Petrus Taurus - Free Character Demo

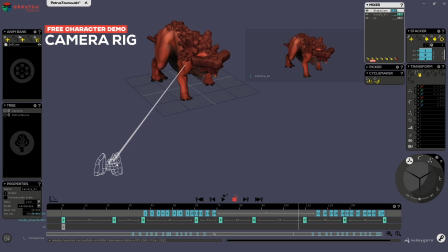4:14 Each time the character will hit the ground, it's handled by the camera, so you can really feel the weight of the character. If I disable it, then the character looks less heavy. If I turn it at max, it looks too odd.
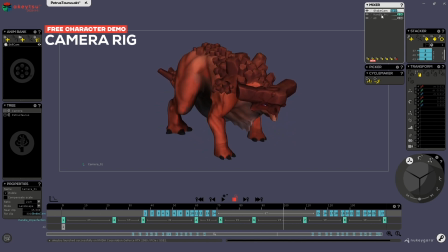4:32 So really play with this one. You have also a handle imperfection. This simply allows you to have a more natural movement. If I don't have it, the camera simply stays in place and don't move at all, and it's simply weird.
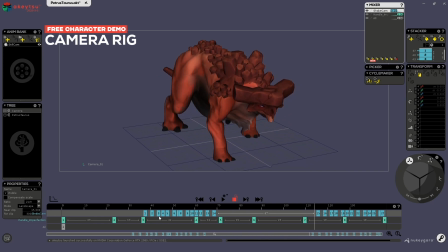4:50 So just add a subtle movement as if you were holding your camera with a subtle compensation, and it will give your camera more life.
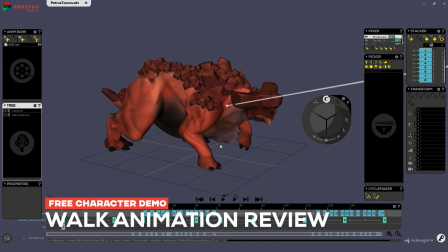5:01 Okay, so now let's just review how this animation is made. So first of all, I will hide the camera.
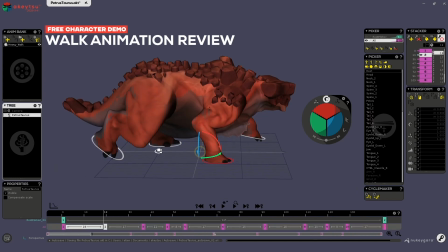5:07 So right click on it and hide hierarchy. Then I will display joints. Okay, and first of all, you can notice that I don't have the root visible, so you can display it back if you want.
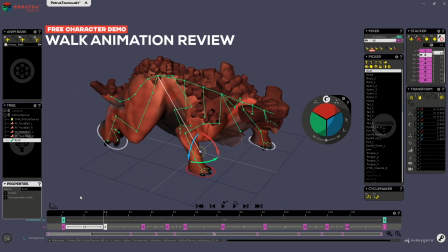5:22 But when working with joints everywhere like so, and of course a root that does not move at all, it's better to hide this.
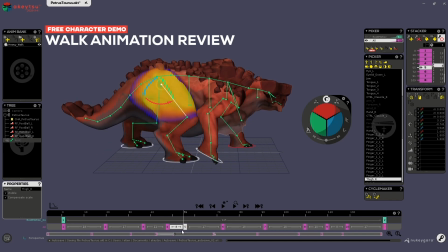5:34 This walk works mostly on 5 keyframes, which are these. Okay, and thanks to the cycle maker, these frames are simply
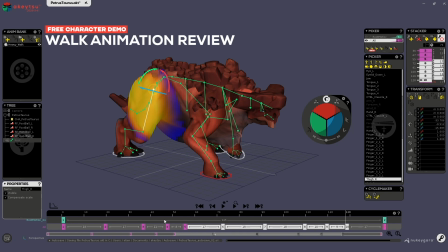5:50 a clone mirrored of the first 5 keyframes. So really stay focused on the first keyframes, make a good move, okay?
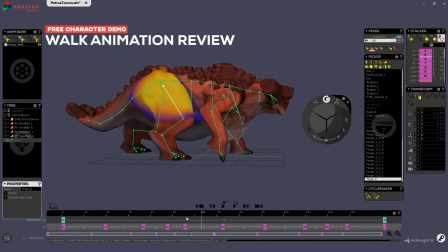6:03 And once you're happy with this, you can use the cycle maker to preview your movement and keep on going like this.
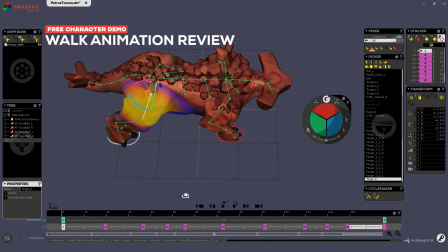6:10 A cool trick that I've used to animate this character was to,
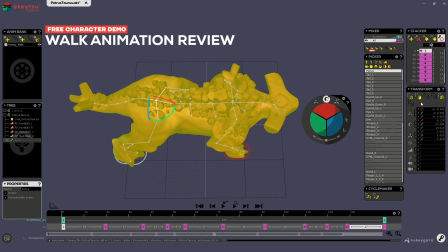6:16 instead of using the loop key here, so if I select half of my keyframes, I delete them, I've got basic workflow for making a cycle, but when you work with
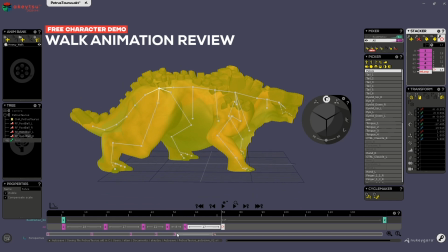6:29 this much joints and you want to make in-betweens easier, the best is to copy the first pose, remove the loop, and instead create a key as the pose and mirror the pose.
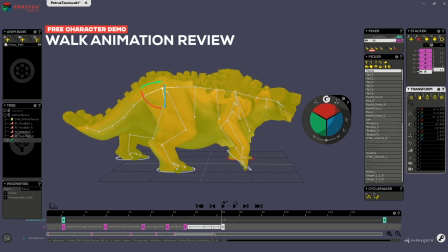6:45 So you will have something that creates good in-betweens from the first key to the last key. So let's say I delete all these keys. I already have something to work with.
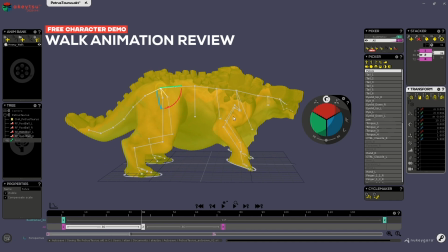7:02 And you can create in between, choose to move your legs on another position, and it's way easier to work like this if you find yourself lost with a lot of controls.
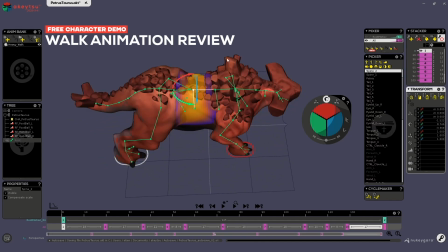7:18 Then a good thing to keep track is the spine, so how it evolves.
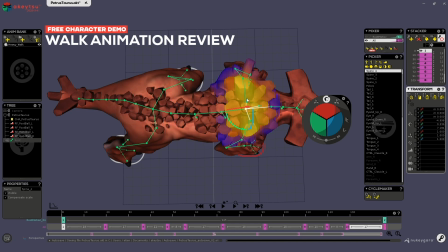7:26 Like for a human, it's good to have opposite direction for the pelvis and the shoulder block.
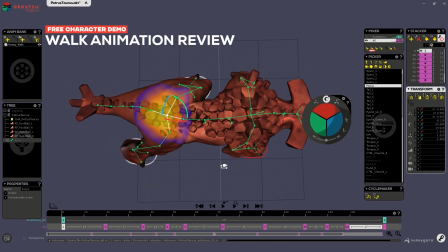7:33 But more importantly, here you have a tail, a big neck plus head block. So you kind of have to look for a snake movement. The more you will have a really snake move,
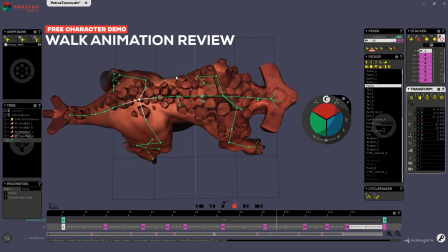7:50 the more you will feel your character is really fluid and not super heavy like this one. So something to play with, more or less.
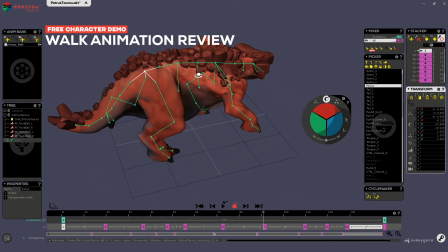8:05 Then something really important also is how each part inherits from their parents.